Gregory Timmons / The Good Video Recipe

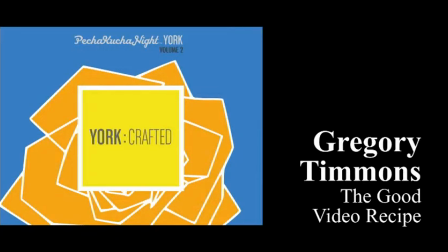(0:00)
And thank you, Global, for making it easy. All I have to do is press F5. I just need to figure out which keyboard.
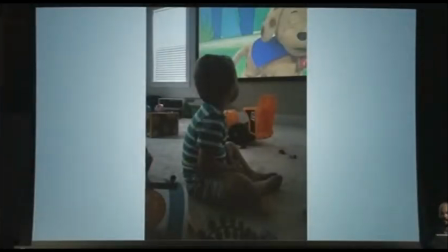(0:05)
All right, so I'll start out with saying that we're all professional viewers of media. We've been doing this our entire lives, whether it's movies, television, you name it, we are involved in taking this in, and we know the difference between good and bad media. So to further prove how much we watch media,
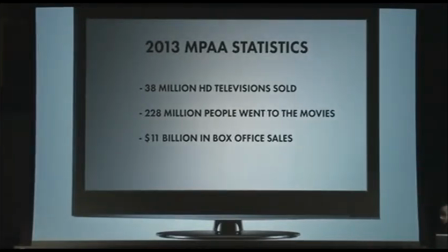(0:25)
the Motion Picture Association of America said that 38 million HD TVs were sold, 228 million people went to the movies, and 11 billion was made on that in 2013 alone in US and Canada. So I get a lot of questions from my friends on how do I make my Snapchats better?
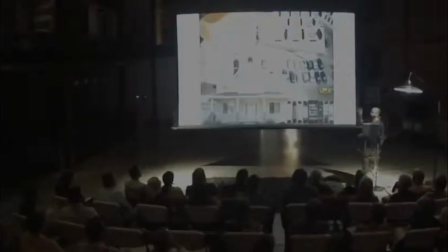(0:42)
No, not really, but my business partner and I came up with something to present on nights like tonight,
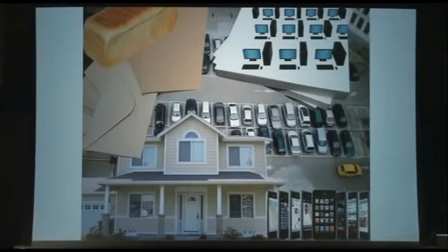(0:49)
and it involves talking about rectangles. Humans are obsessed with them. They're everywhere. I challenge you to go home tonight and see if there's a shape in your house that's more predominant than rectangles. You won't find one. And we've been obsessed with it for hundreds of years.
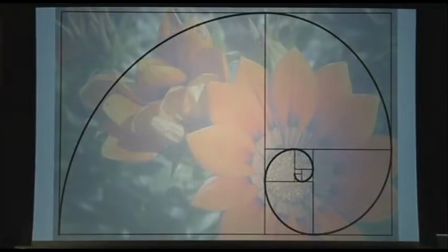(1:04)
There's a 12th century Italian mathematician by the name of Fibonacci who came up with the golden section, which is basically a way to mathematically break apart rectangle proportions and explain image harmony. Really boring. So what we do in video is we split it into 6 rectangles,
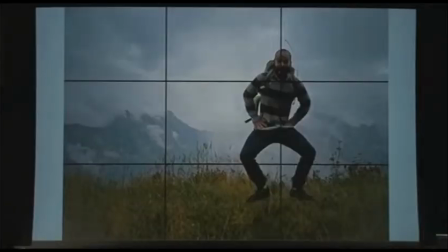(1:24)
because this rectangle has to become more rectangles, and you need to figure out how to place things in rectangles.
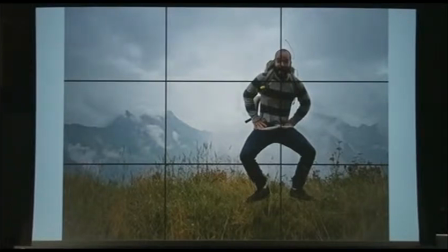(1:29)
So to make good video, your first step is frame your image. We have the grass in the bottom third here on this horizontal third. We have the mountains and the sky. They each have their own third of the image. And the subject is placed conveniently between 2 points where they intersect.
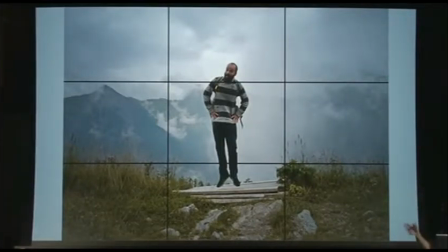(1:48)
So these intersections are really important. Here I broke the rules, but I'm still equally in between 4 points. So you want to place your subject somewhere on one of those points and try to split up your background as best as possible thereafter. And this will give you a good starting place on how to make your framing better. The next thing is lighting.
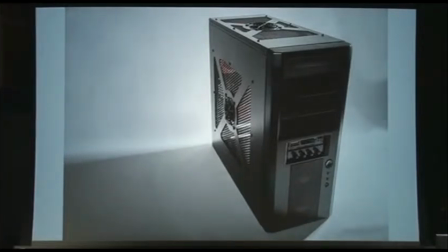(2:09)
Aaron Rose, a famous director, said that in the right light, at the right time, everything is extraordinary. And he's right. So lighting products like this is relatively simple. It can look decent with a single source light like this. I'm proud of this, by the way.
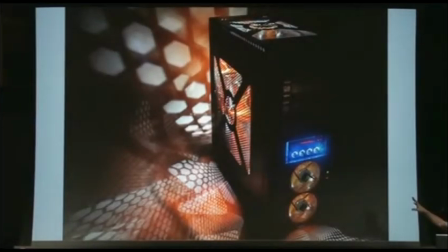(2:27)
It's a home-built computer. But it can also be lit by itself. So here I changed up the style a little bit and tried to go a different direction. People, though, are harder to light than objects. Objects are pretty simple, all things considered. And lighting a person properly will set you apart from what you used to do making video to what you could be doing.
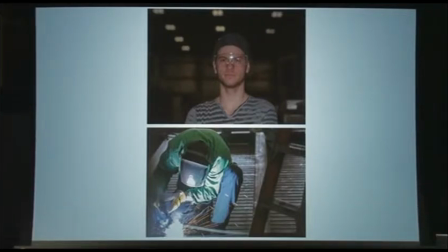(2:49)
So my business partner up here who made this presentation with me is part of a bad example of lighting. So he was a test subject for me to dial in some of the lights. He doesn't really poke out from the background at all. You can't really see him. And the bottom one, although it's following the rule of thirds, it wasn't lit well. It was too harsh. So what you want to do, even with 2 lights, is try to have one further away that's brighter in the back to pop your subject out from your background,
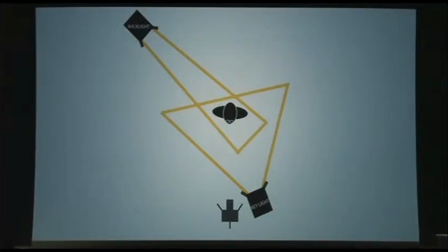(3:18)
and have one in the front that's soft and diffused to sort of make wrinkles fade away
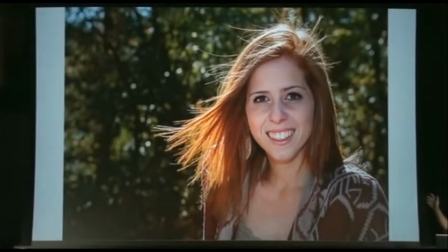(3:25)
and to generally beautify. So I have a good example here. Although this is a photograph, it's the same rules apply for video.
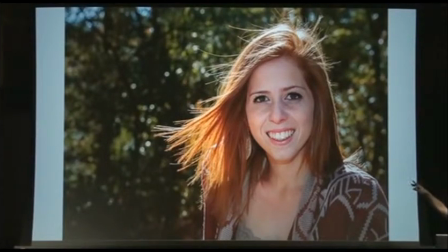(3:33)
I used a single light in the front to illuminate her face so that she wasn't drowned out by the sun in the background. So you can even get creative, and you don't have to have lights. But even a lamp with a light shade will diffuse light. You can do a million different things to make it look good. The next step is don't move the camera.
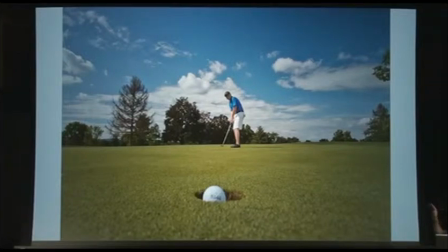(3:51)
Just don't do it. It's a bad idea. Don't move it. We're trying to watch this hole-in-one, which was a real shot he made. And the content is always more interesting than the person making the video.